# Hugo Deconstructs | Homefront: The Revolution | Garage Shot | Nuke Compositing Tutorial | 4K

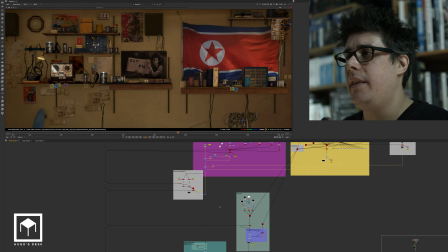430s
Now, I know this is dirty as hell, but it works, you know. Then as we continue, we have the whiteboard.
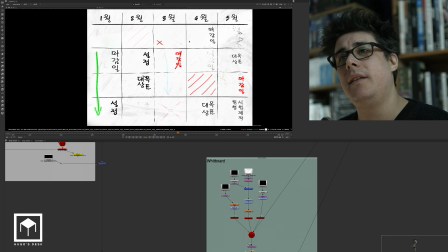435s
Now, the whiteboard was an actual whiteboard that we've made in Korean, and then we've placed it in the 3D system.
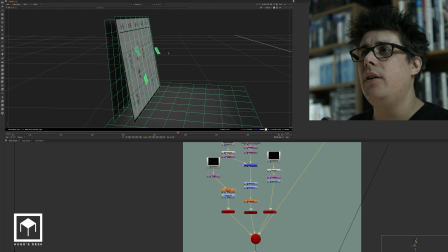442s
Now, the whiteboard also was created with some fake shadows. As you can see here, I have my whiteboard.
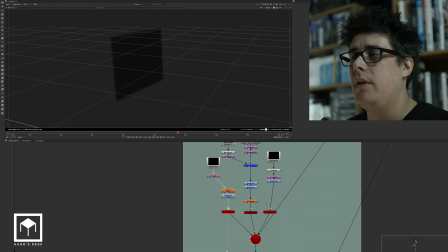450s
Then I have my shadow, which is the wall shadow, and then I have the floor brightness, you know, because it's a whiteboard so white of course transfers a lot of white so you basically have the whiteboard
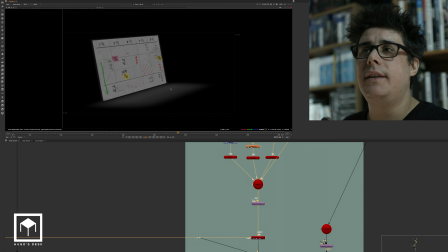462s
you have its shadow and then you have the white reflection and again i know this is really dirty and it's not supposed to be like this but you know it works really well and again we really had to cut a lot of corners because
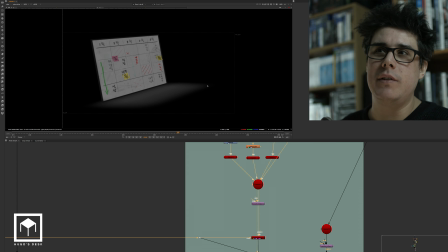475s
we couldn't really render everything you know it was a relatively low budget production then we go into a lot of color correction so let me
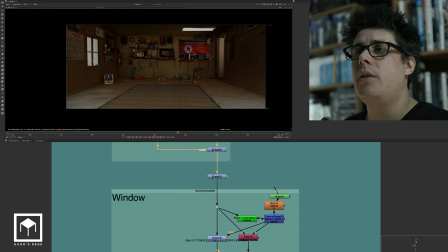483s
just go through this really quick then we have a little bit more color correction i'm gonna go into the final frame so you can kind of see the color correction going on
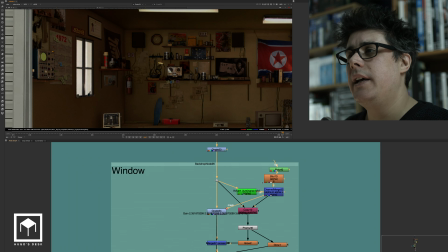490s
and then we have the luminance of the window now this is of course a key because this was part of my matte painting so we did a key and then we just used the grade note to actually luminance pretending there was a lot of the sun outside i put a bit of a diffuse glow
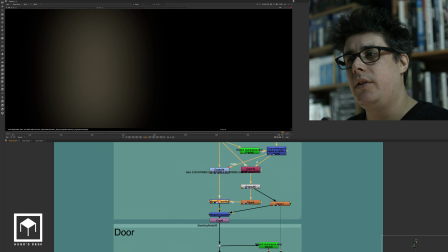506s
using a glow very blurred glow and a very blurred glow to basically create a sense of haze and then
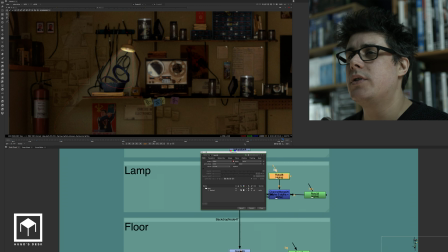515s
we had the lamp now this lamp here was nothing more than a rotos shape that we've used as a color corrector and as you can see it just
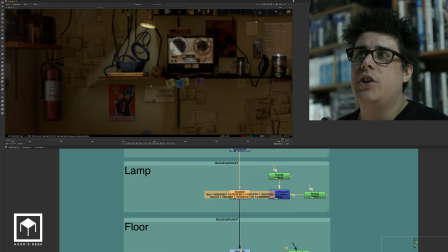523s
lights up a bit and then we made like a little fake shadow for the shell so this is a color correction that basically creates the
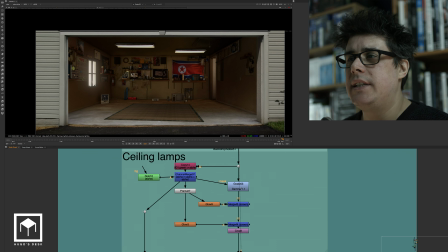532s
shadow the contact shadow area of the table and then we have the ceiling lamp. Then we had a bit of a relight session here.
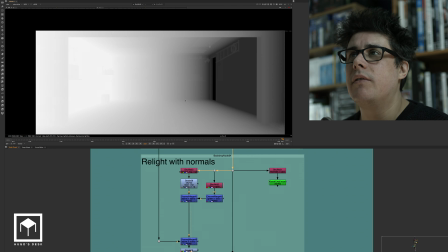538s
So the relighting happens by using the fog pass and then merging it.
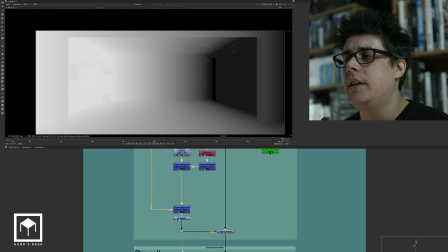543s
And then I do a bit of a color correction and then I use it as a color corrector.
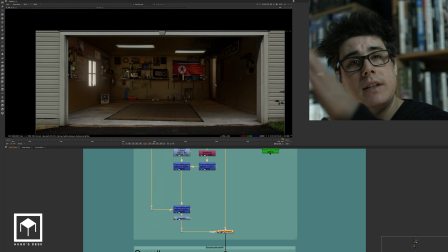547s
So basically I'm trying to darken just this side because on that side there was a cupboard and there was a table.
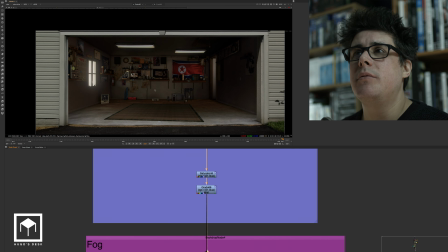553s
And then I have a bit of overhaul color correction to make it a bit more blue and dark inside the room.
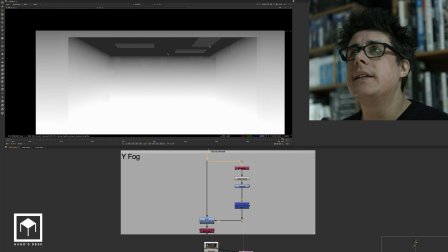560s
Then I have my Y fog. So the Y fog is literally that depth the path that I told you about.
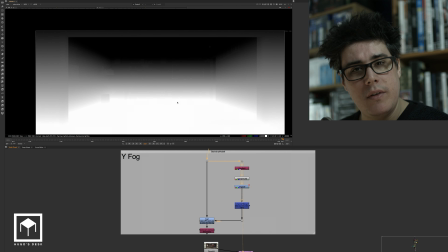566s
We grade it a little bit to make it a bit more sticking to the floor, almost like an atmosphere.
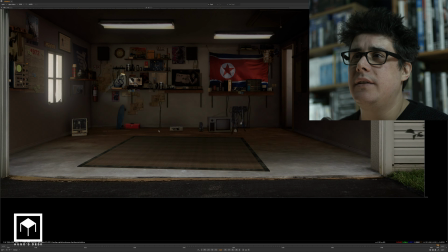571s
And then it creates this here. It basically creates a sense of haziness in the floor with a bit of a blue tint.
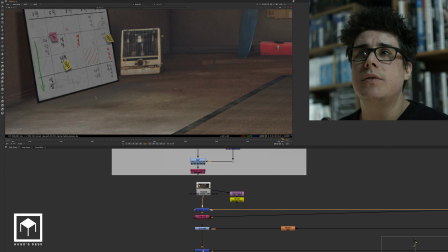577s
We then put the whiteboard on it with the shadow. So you see this is the whitish reflection, the shadow and everything.
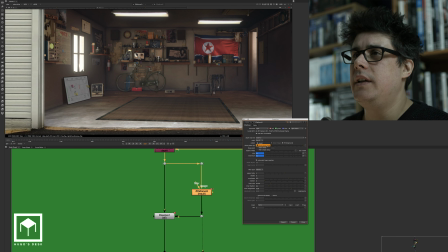584s
Then it's a depth of field. Depth of field, of course, as usual, we used the focal plane setup to try to organize depth of field and then we basically
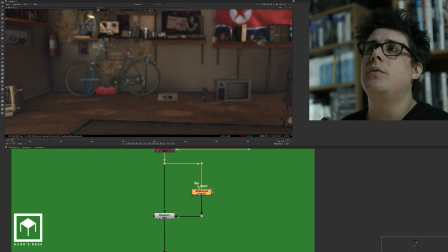592s
have of course more depth of field when we begin and then it kind of animates so we have like a you know nice bouquet nice depth of field and then
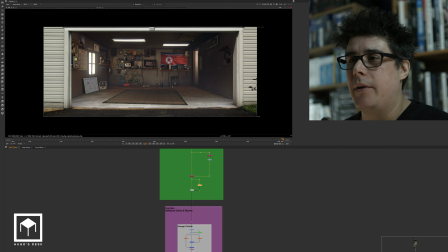600s
at the end it kind of almost becomes sharp as the camera becomes wider then i have some post blur additional glints and glows so we have
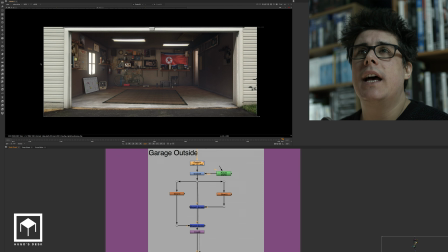608s
some color correction on the outside door so see i wanted to push the outside because there's sun hitting it a bit of glow for the outside of
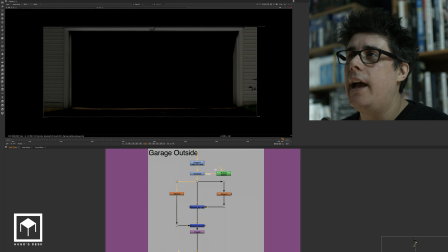616s
the door more glow for the outside of the orbit little smaller glow and then we merge both of them together now this is giving you this kind of
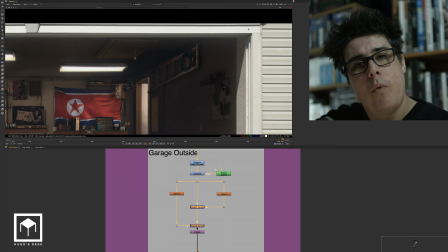624s
sense of middle of the afternoon when the sun hits the white picket fences so it kind of glows and everything so then we have some
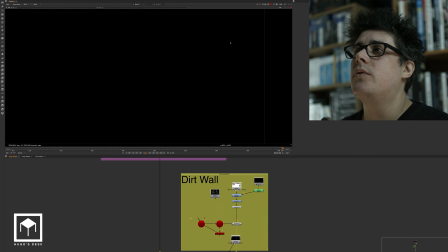632s
dirt as you can see here we have some dirt outside this is of course a matte painting that we've put on the geometry then we have
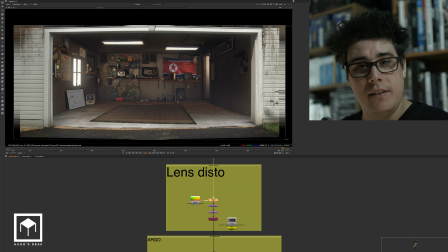640s
the lens distortion so this was the actual distortion from the plate that we shot which you'll see in a minute and then we have yet more color
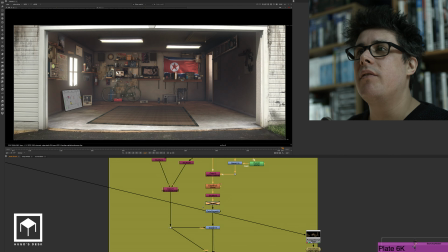648s
correction um on all of this so let's just have a look here so we have color correction a bit more color correction we have some masks
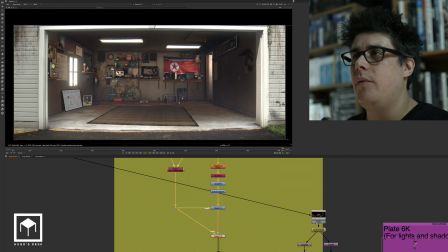657s
and some more color correction so we have a bit less light outside and then we have more color correction a lot of color correction and then of
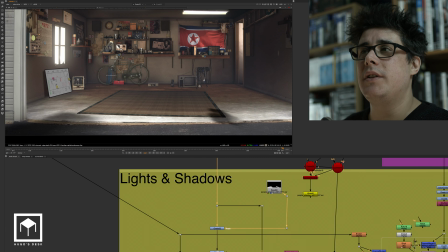666s
course we have the shadows now these are the first moments where we put some shadows now these shadows were
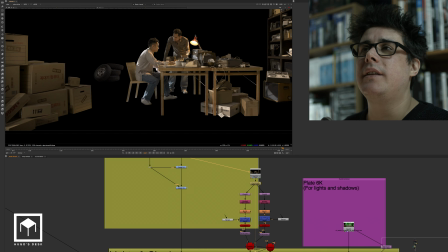671s
created by the 3d system So what we did here was we picked up the alpha channel that we've keyed.
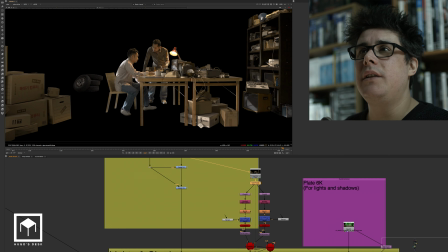677s
We basically frame hold it.
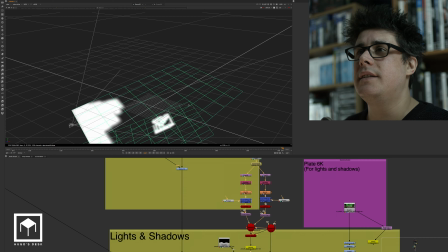679s
We basically put it on a 3D system card like this, which I know it's not very uncommon.
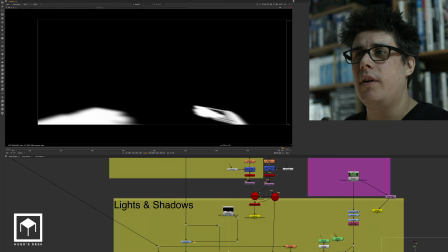685s
And then we rendered it out as an alpha channel, which is nothing more than a projection of the floor with the footage. So these are kind of the fake shadows that we are creating for the table. This then gets merged into a grade node.
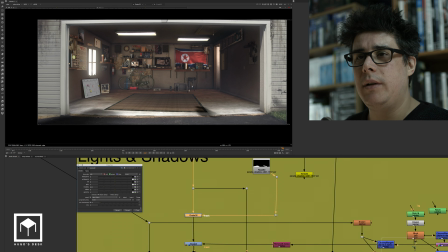701s
So now this grade node is nothing more than a multiply of 0, 1. It's more shadow.
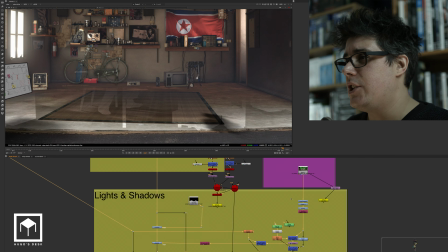706s
So this is the shadow extraction of the actual floor. Now the shadow extraction was done this way. So we have the actual green screen.
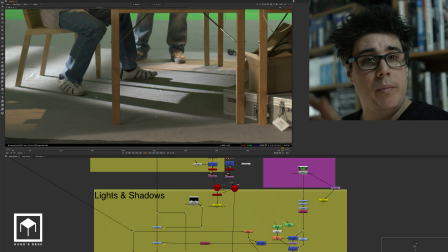712s
As you can see, I put like a gray blanket in the floor in purpose. I know we needed to do a lot of roto, but at least it helps for the extraction.
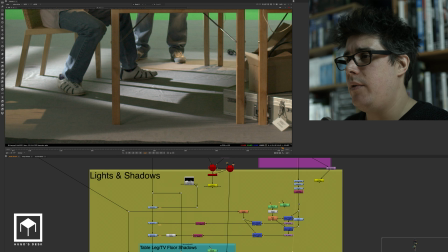720s
Now the extraction itself was created by doing a bit of color correction,
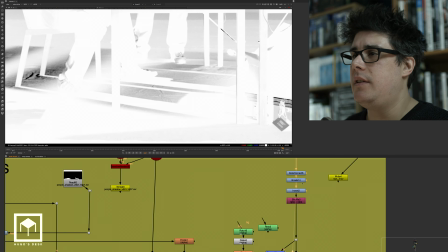726s
more color correction, a lot of contrast. we inverted the actual color correction we've made.
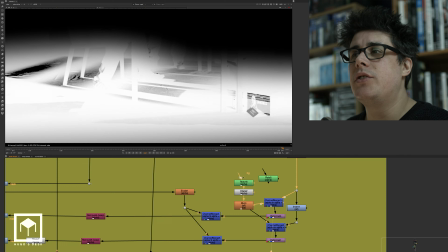732s
So we basically had this one, and then it gets merged with a roto shape that only focus on this area here.
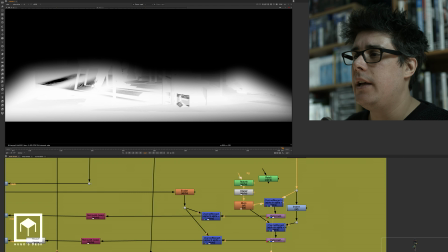740s
So this is almost like a negative version of the shadow. And then it gets inverted back again.
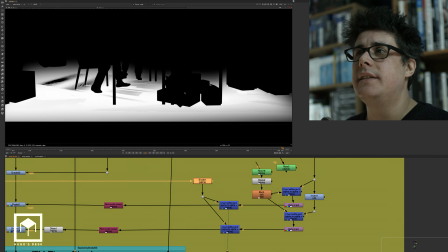746s
Now this here, the first one is the alpha channel of the actual key that we've made,
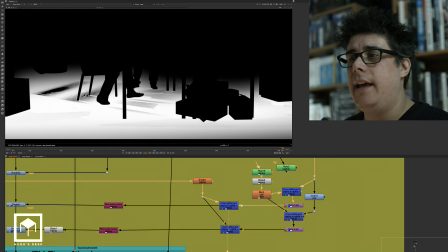753s
gets channel merged against the shadows. and then the second one is the opposite of it.
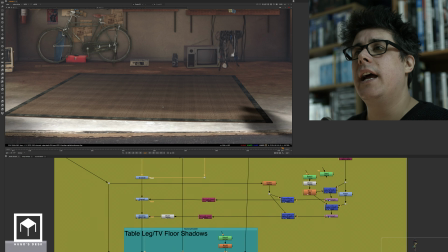759s
So this one is merging together with the other shadows. Now, this means that in here on the actual comp, we then get this shadow here, which is a very small,
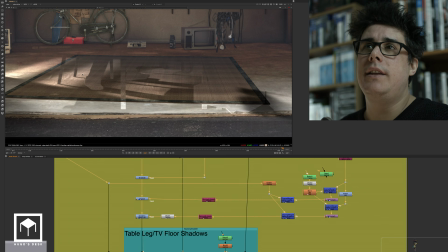768s
subtle shadow and then we get the more hard shadow that actually has the highlights of the sun in the carpet.
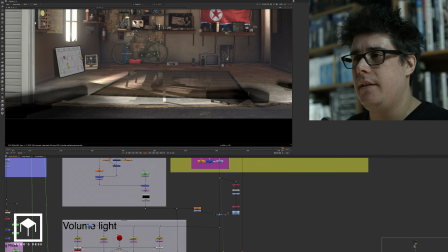774s
And then some more shadows and then, sorry about that, this is a bit too much stuff to go through.
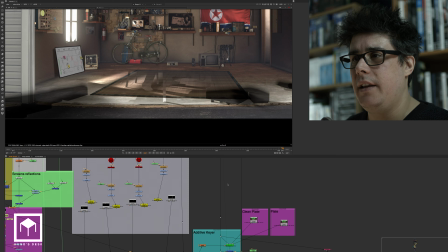781s
And then some more shadows And then finally, we start putting in the actual plate.
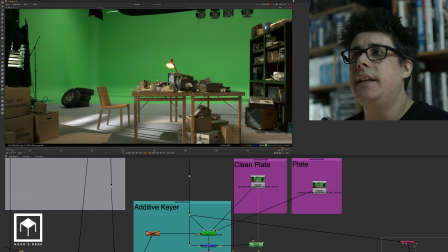787s
Now, we started putting the plate as an additive keyer. So this was the basically clean plate. And like I said, we had a motion control, so we could use the clean plate. So we used the clean plate. And then we used, of course, the raw plate. Those were both degrained.
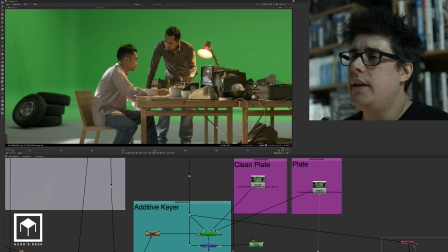800s
So they are very, very denoised. And as they are denoised, then they go into an additive keyer.
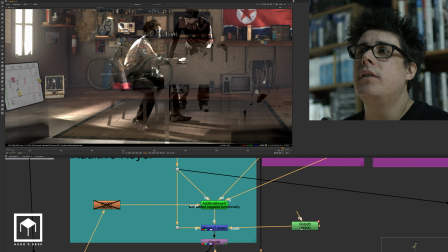807s
The additive keyer then gets merged on the background. and it regains all this little nice detail of the hair,
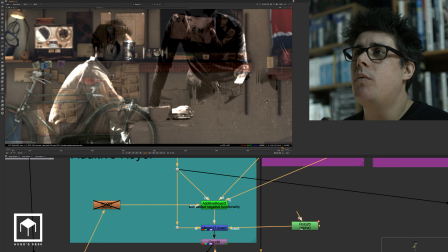814s
and we get all these little nice nuances of everything, including myself. I'm still there.
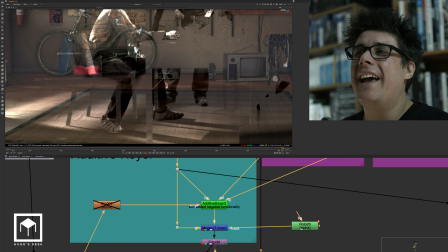819s
My name is still, my face is still there. And also we get all the nice details of the shoes as well.
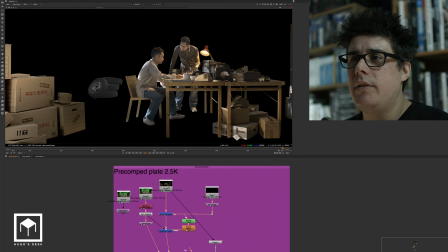824s
Finally, we put the background in. So let's just talk about the background really quickly. The background came in as a pre-rendered alpha channel, like I explained to you guys.
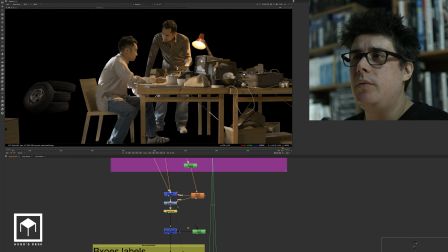833s
Now this then got, we rotoed a little bit. We then wrote a bit of roto paint because there was a few issues with the mat.
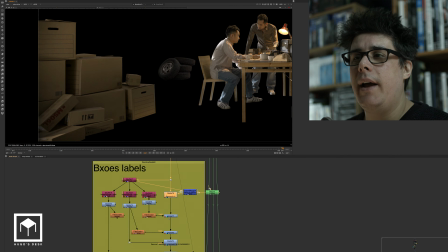842s
We then had to color correct and merge all these boxes.
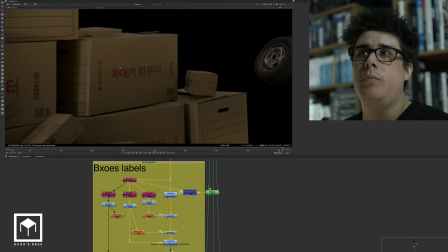847s
So all these boxes had to be tracked and we had to put some new labels on it.
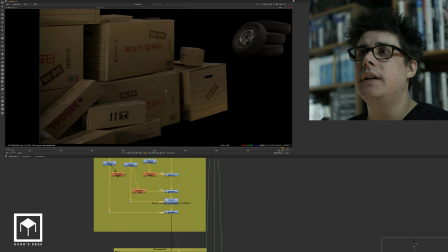853s
All these labels are Korean labels to pretend that the boxes are from Korea.
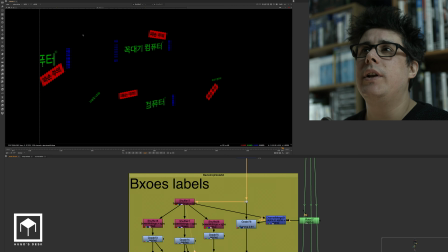858s
And they come from a label which is nothing more than a 3D system that was pre-rendered. So we basically had another Nuke script which had all these labels in 3D And then we rendered it as an RGB with the alpha channel of the boxes.
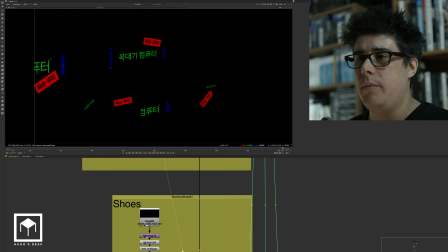874s
And they get merged onto the boxes. Then we have the shoes.
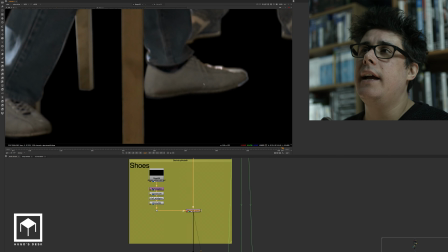879s
Now the shoe, we had to do a patch for the shoe because the client didn't really want it to be so noticeable that it was a brand shoe.
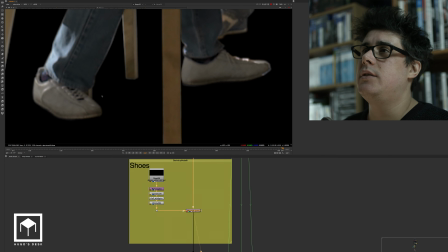887s
So we had to do a rotopaint. And this is what that patch is to remove these stripes.